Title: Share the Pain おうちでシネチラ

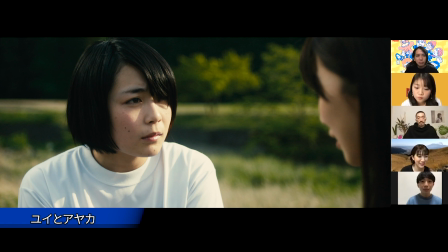どうだったっていうアドバイスではないけどあそこをさっきも言ったように女の子ならではというかやっぱ知りたいし
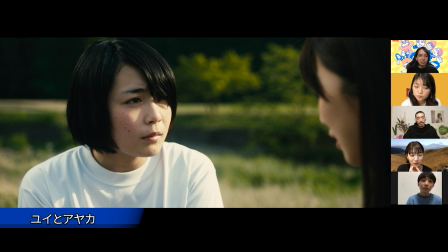なんかどうなんだろう本当の実際の感覚的にはどうなんだろうっていう興味みたいなのもあってここのそうですねちょうど勇気がこれSP受けてる時でしたよねそうです
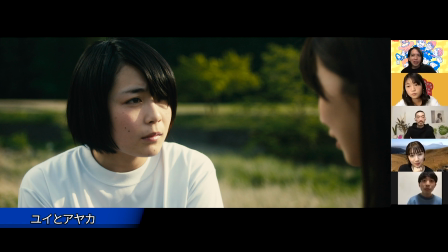だから期待もありつつそういう話を聞いてちょっとテンションが上がってきてるような
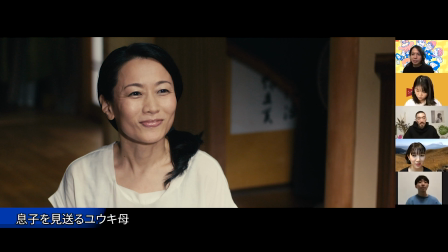石本さん石本さんですねお母さんお母さんお母さんなんかこのシーンなんですけどちょっと思い入れがあるのは実はこの後もうちょい長く撮っててお母さんが
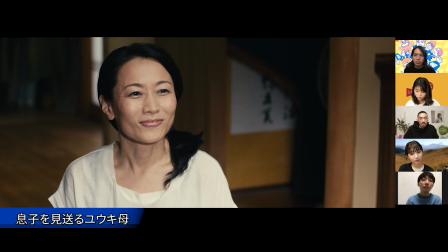不安そうな顔をするっていうところまで撮ってました実はえーそうなんですねなんか大丈夫かしらみたいな感じでちょっと真顔になっていくみたいなのをちょっと撮っていただいてて
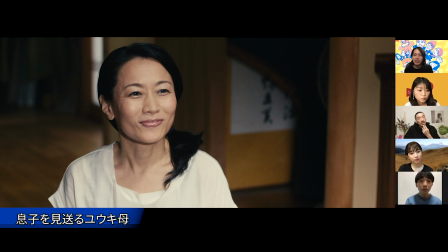でも編集でいやここは結城くん以外にSPに対して疑いを持っている人はいない状態にしなきゃダメだと思ってなくなくカットして今のにこやかで終わっていくっていう風にしてます
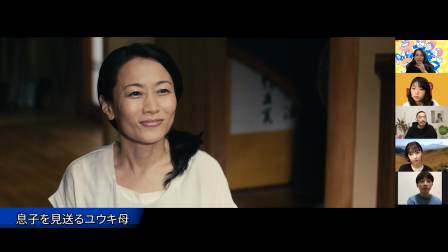裏話なんですけどいやそれは結構大きい裏話ですね結構なんか大丈夫かしらみたいな顔あれもあってもよかったのかもしれないんですけどなんかもっとこう結城君を孤立にしたかったなって思って
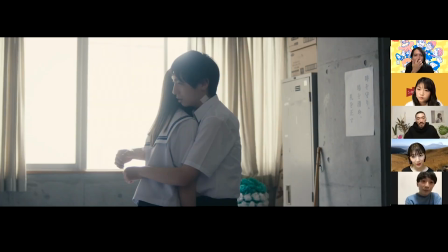こういう風にしましたこれはさっきの写真の続きですねなんか割と今作のメインビジュアルになってるようなその有沙さんの振り向きと出すようなメインビジュアルの写真だと思っていて
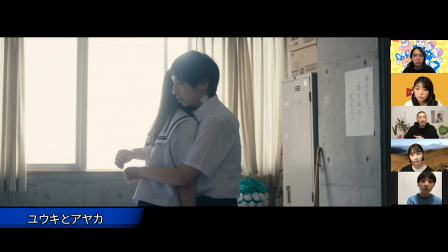彼がそのSPを受けてきたっていう体ですけど抱きしめる瞬間やっとこう2人が結ばれる瞬間なんじゃないかっていう感動的なシーンだと思っていて実際ミスリートなんですけど
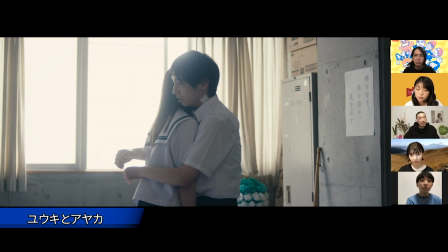こういう風なこのシーンは入れときたいなと思ってこの大体映画祭とかで出す時とかこれをメインビジュアルにしていただいてますねさっきの写真とは違ってちょっと戸惑いが見られるような表情ですそうですよね
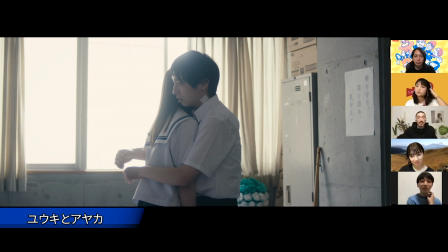もしかしたら切られてないんじゃないかっていう恐怖もまだ半々っていうのもありましてだからちょっと恐る恐る今までその痛い
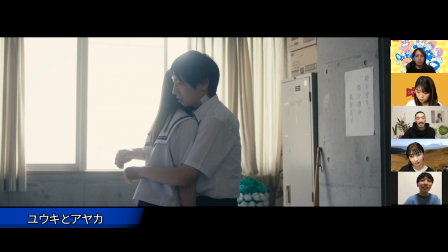思いをしてきたっていう経験で女性に触れるのにちょっと戸惑いがあるみたいな感じですねよく表情から出ていると思いますあやかちゃんも手がスーッと下に最初降りている状態もいいなと思っています
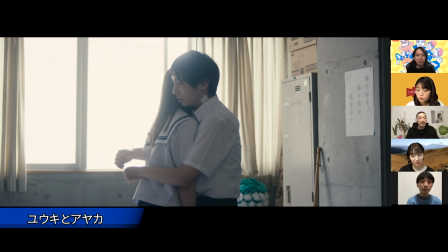もう密着できると思って近づいていてそうですねこれも好きですね
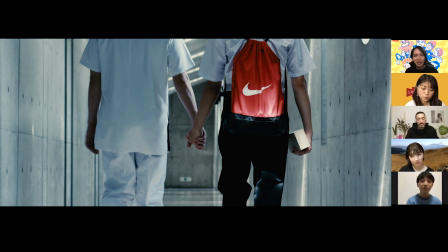実際にSPを受けに行く直前部屋に向かうところですよねそうですね光の感じとかコンクリート打ちっぱなしみたいな空間も良いですし
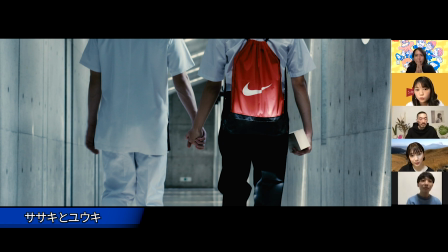のショットですね すごく衝撃だったのが手をつないで部屋に向かうこれは愛称なんですか やっぱりこれから肌を重ねる人間同士として
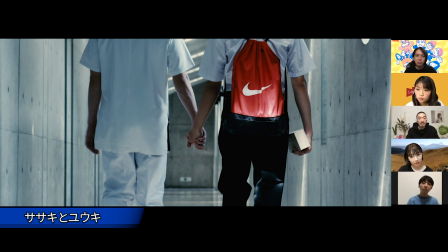その ファーストステップだと思ってます手をつなぐというの